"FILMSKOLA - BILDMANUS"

Hej! Vi ska nu göra en kort film från Ax till Limpa. I det här avsnittet ska vi förklara hur man skapar ett bildmanus.
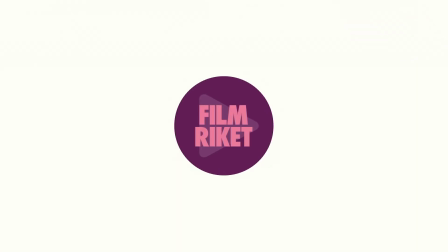Men först måste man såklart ha en idé. Och vi råkar ju faktiskt ha en.
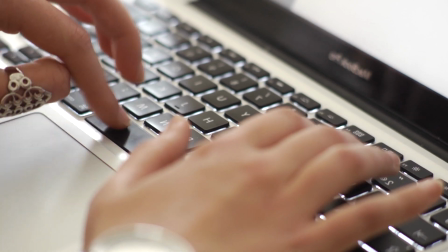Börja alltid med en historia som ni skriver ner i textform. Som en saga ungefär.
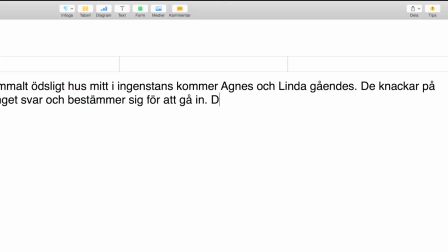I det här skedet behövs inga kameranvisningar, utan koncentrera er på handlingen och dialogen.
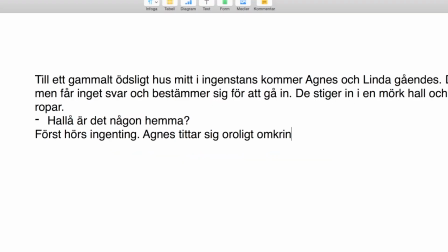När berättelsen är klar är det dags att omvandla det i bilder. Ja, vi måste med andra ord översätta berättelsen till filmens språk. Det här är ett tungt bildmanus där ni ritar hur filmen kommer se ut. Vi har valt ett med sex bildrutor, men de ser ut på hur många olika sätt som helst. Man kan tänka på bildmanus lite som en serietidning. Börja med att skriva in er berättelse under rutorna. Försök avgöra var klippen ska komma. För varje ruta är ett nytt klipp i filmen.
Till ett gammalt ötslet hus mitt i ingenstans.
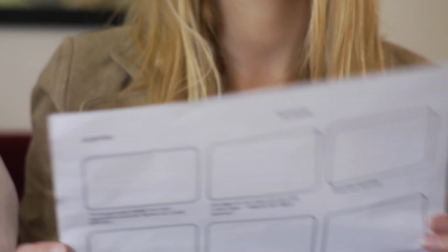Det där tar ju hundra år. Titta här, gör den förberett. När ni är klara med texten kan ni börja rita bildutsnitt. Ja, toppen. Då börjar jag rita.
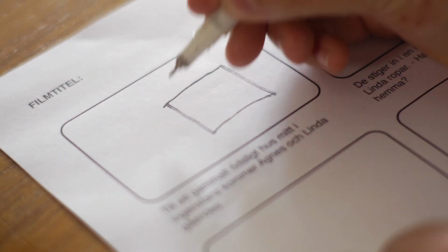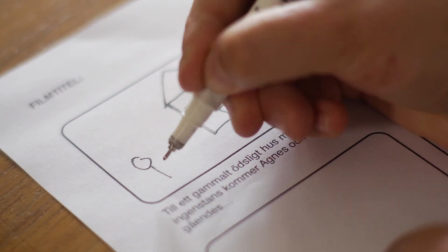Ja, nu är ju inte jag världspress på att rita. Men det är ju tur att det går lika bra med sträckgubbar.
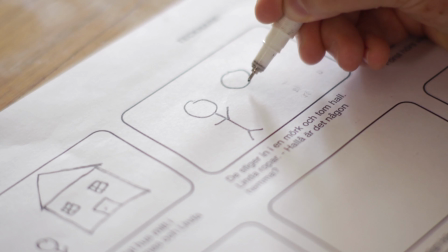Det stiger in i en mörk och tom hall. Linda ropar, hallå, är det någon hemma?
Men hur ska man veta vilka bildutsnitt man ska välja? Det finns inga speciella regler egentligen.
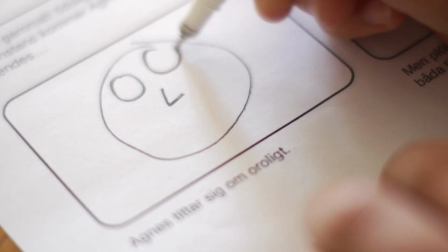Det är upp till dig. Men till exempel när Agnes tittar sig oroligt omkring blir hennes oro tydligare om man är nära.
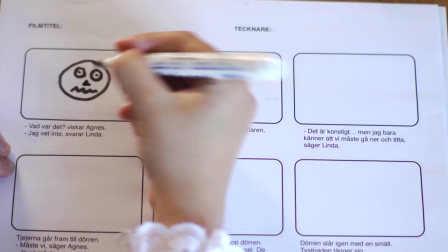Samma sak när Agnes viskar. Då vill man ju också vara nära för att förstärka spänningen. Tänk på att byta och växla mellan de olika bildutsnitten. Efter en helbild kanske man vill ha en halvbild och sedan en närbild och så vidare. Ja, ni förstår. Då blir det både enklare och roligare att redigera. Kolla in filmrikets film om bildutsnitt för mer tips. Ett annat tips är att efter blickar så vill man ju se vad det är skådespelarna tittar på.
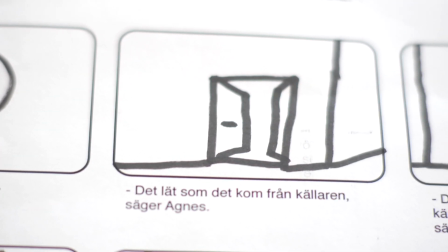I det här fallet dörren. Detta kallas POV. Eller point of view, som de säger i Hollywood.
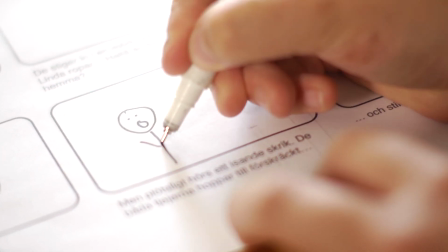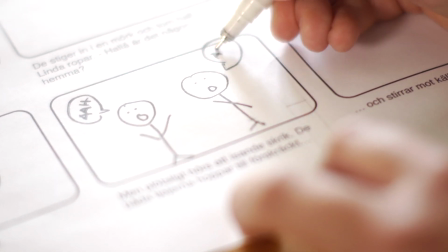Med ett bildmanus så blir hela inspelningen mycket enklare. Då hela filmteamet vet hur det ska se ut.
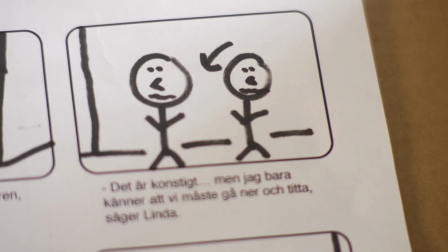Men jag bara känner att vi måste gå ner och titta, säger Linda. Tjejerna går fram till dörren.
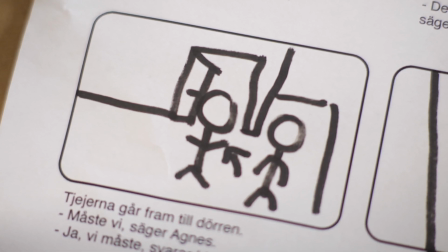Måste vi, säger Agnes. Ja, vi måste, svarar Linda. Linda puttar långsamt upp dörren.
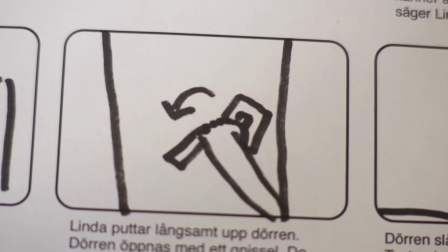Dörren öppnas med ett gnisser. Det båda tjejerna går in i källaren. Dörren slås igen med en smäll. Tystnaden lägger sig.
Jaha, då ska vi bara spela in den här filmen. Men det får ni se i nästa avsnitt. Hej då!